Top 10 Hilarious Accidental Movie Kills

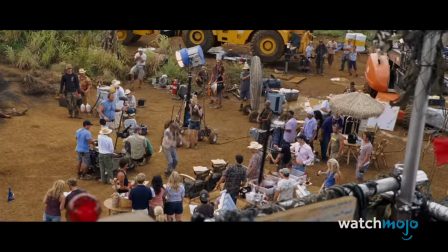247s
To get a better performance out of his actors, crappy director Damien Cockburn brings them to the middle of the jungle.
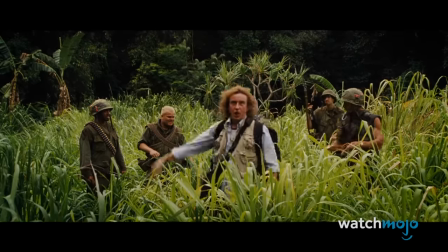253s
He then tells them that he'll be shooting the movie with hidden cameras to capture their genuine reactions.
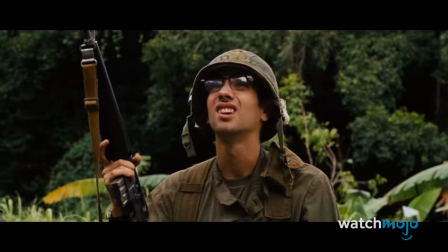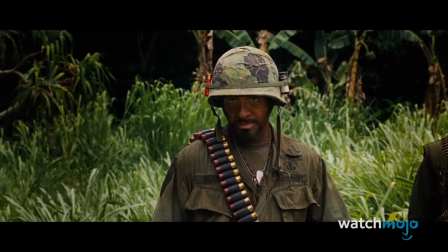266s
Seconds later, he makes one bad move and steps on a very real landmine, resulting in his body being vaporized into a bloody cloud.
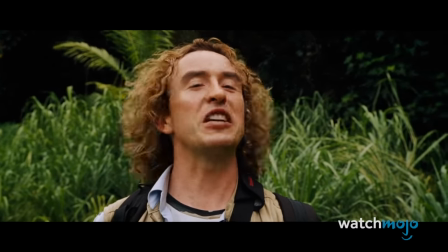275s
Everything comes together perfectly for this gag.
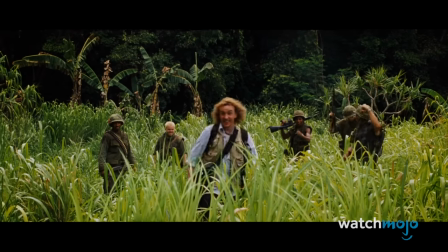278s
The timing, the darkly comical visual, and the brilliant little that Damien utters right before exploding.
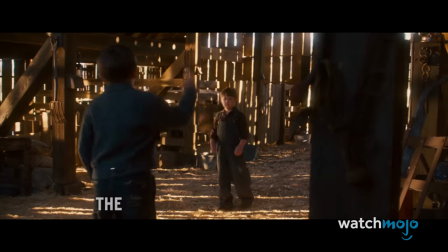289s
6.
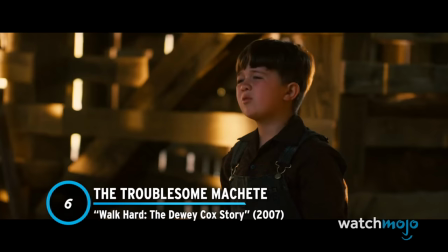291s
The Troublesome Machete Walk Hard, The Dewey Cox Story Who knew a machete could be the cause of so much hilarity?
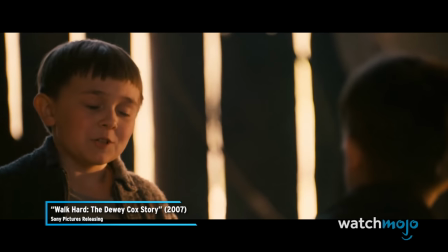299s Come on, Dewey, there's nothing wrong with a little machete fighting. Now, on guard!
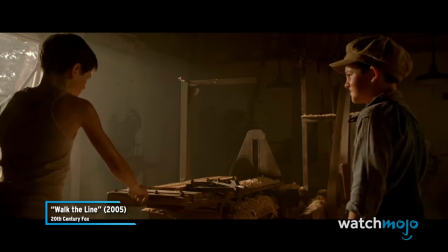304s
Johnny Cash's brother died from a table saw, and this event was shown in his biopic, Walk the Line.
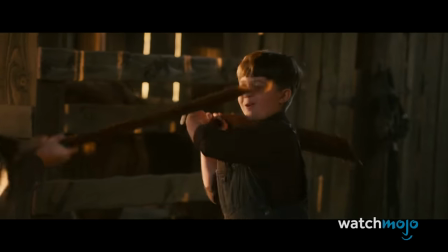310s
Dewey Cox parodies this scene, with Dewey accidentally cutting his brother in half with a machete.
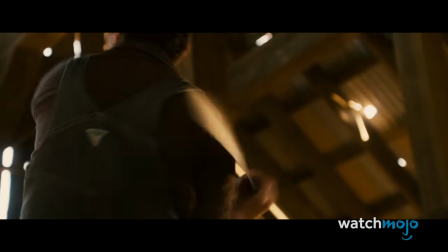316s
The laughs come from the crude visual effect and the nonchalant reaction of Dewey's brother, both of which combine to make for a memorable scene.
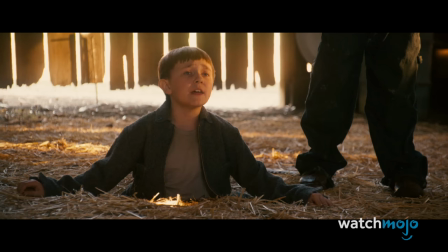324s I'm cutting half pretty bad. In case I don't make it, then you'll have to be double great for the both of us.
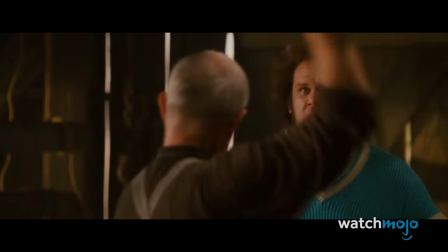332s
Later, Dewey's vengeful father challenges him to a machete duel, only to die in the exact same manner as his son.
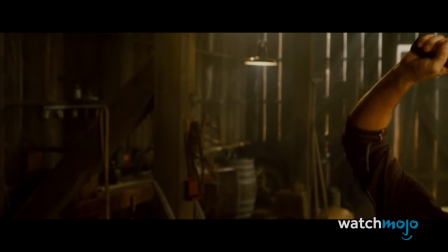338s
Same crude visual effect and all.
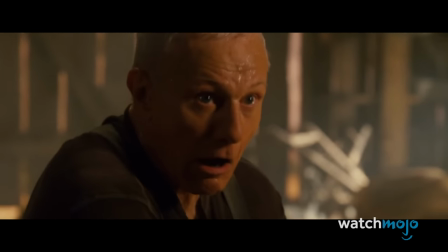341s
Luckily, Dewey's father forgives him right before dying, realizing just how easy it is to accidentally cut someone in half.
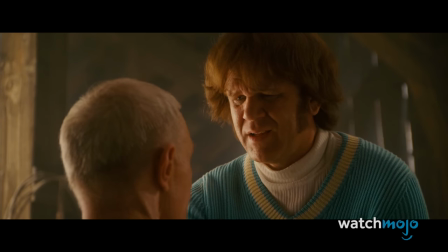348s You be a better father than I was, Dewey. I'll try, Paul. It shouldn't be that hard.
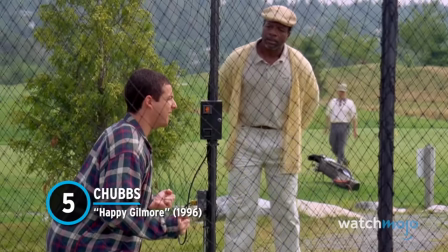354s
Number 5. Chubbs – Happy Gilmore Wanting to earn some money for his grandmother,
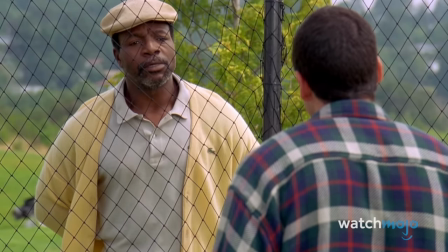361s
aspiring hockey player Happy Gilmore enters golf tournaments on the advice of Chubbs Peterson.
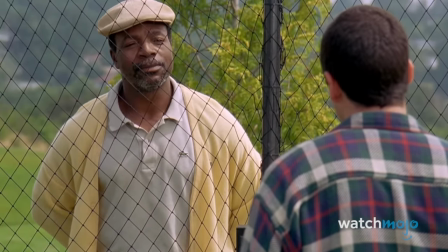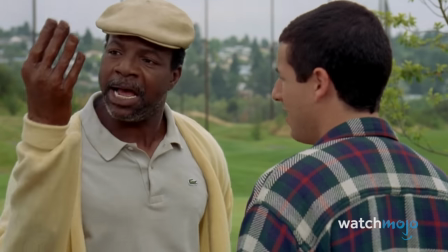374s
Chubbs was once a pro golf player who was forced to retire after an alligator bit and severed his hand.
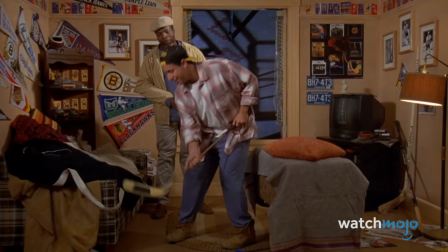380s
Chubbs befriends and trains Happy in golf, and to show his appreciation, Happy gets him a little gift.
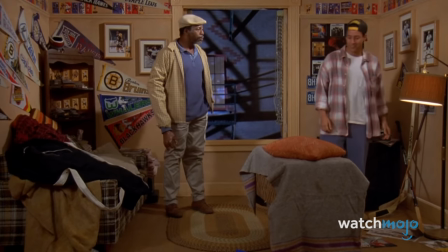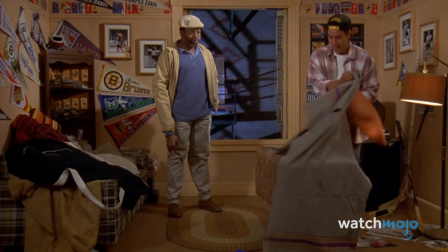394s
That gift being the severed head of the alligator who stole Chubbs' hand.
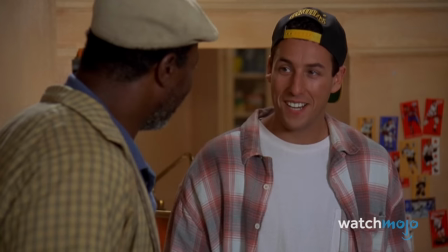399s
Unfortunately, this startles Chubbs so badly that he staggers away in fear and falls out the window to his death.
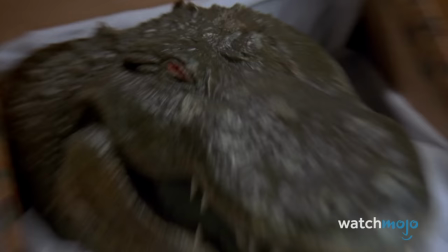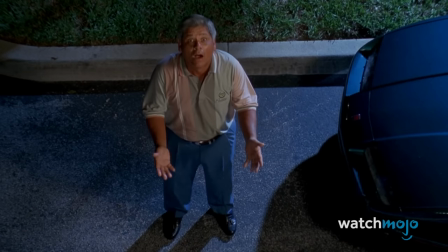413s
Thankfully, the death is quite comical, thanks to the presence of a random passerby who shakes his head in disbelief.
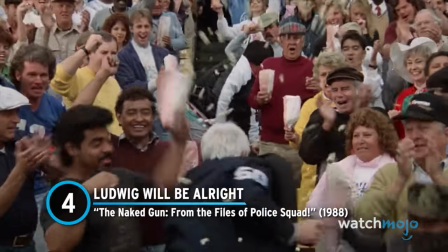421s
4. Ludwig Will Be Alright, The Naked Gun, from the files of police squad.
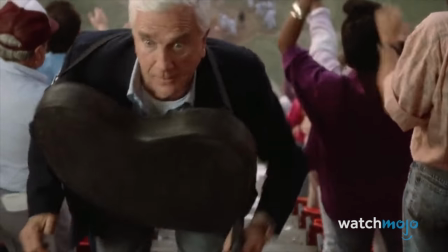427s
This is probably one of the most elaborate villain deaths in movie history. By design, of course,
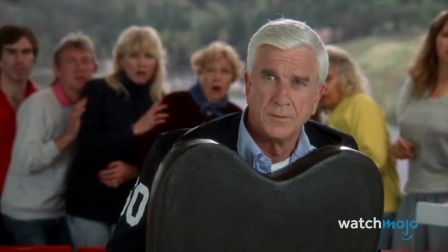432s
the bumbling police lieutenant Frank Drebin shoots Vincent Ludwig with a stun dart.
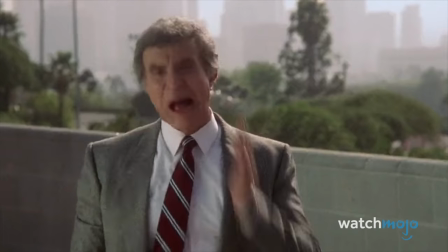441s
Despite saying that he'll be alright, the stunned Ludwig proceeds to fall off the roof of Anaheim Stadium to his death.
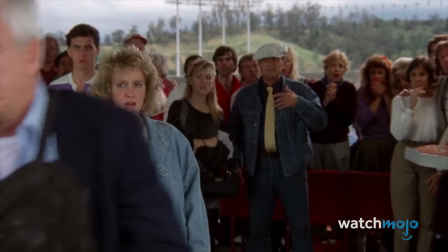452s
In typical David Zucker fashion, his body is then run over by by a bus, flattened by a passing steamroller, and trampled on by a marching band.
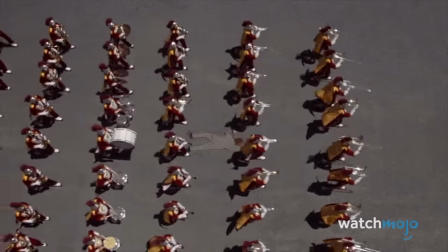461s
This is a wonderful example of Zucker's brand of humor,
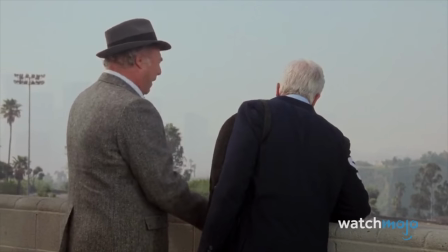464s
which is to keep ramping things up to ludicrous and nonsensical levels and hope the audience laughs along.
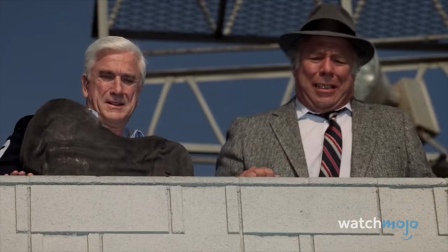473s
They usually do, and typically out of sheer bewilderment. 3.
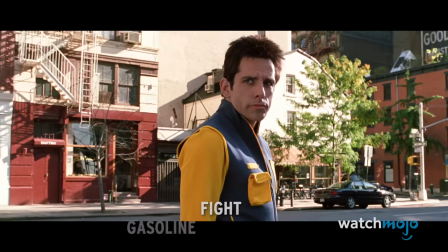480s
The Gasoline Fight – Zoolander Some people have pillow fights, some have water balloon fights.
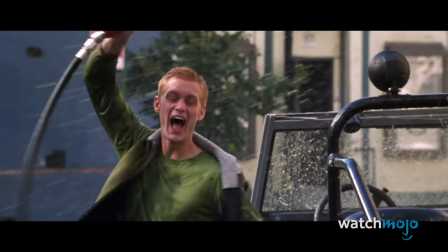487s
The friends of Derek Zoolander have gasoline fights.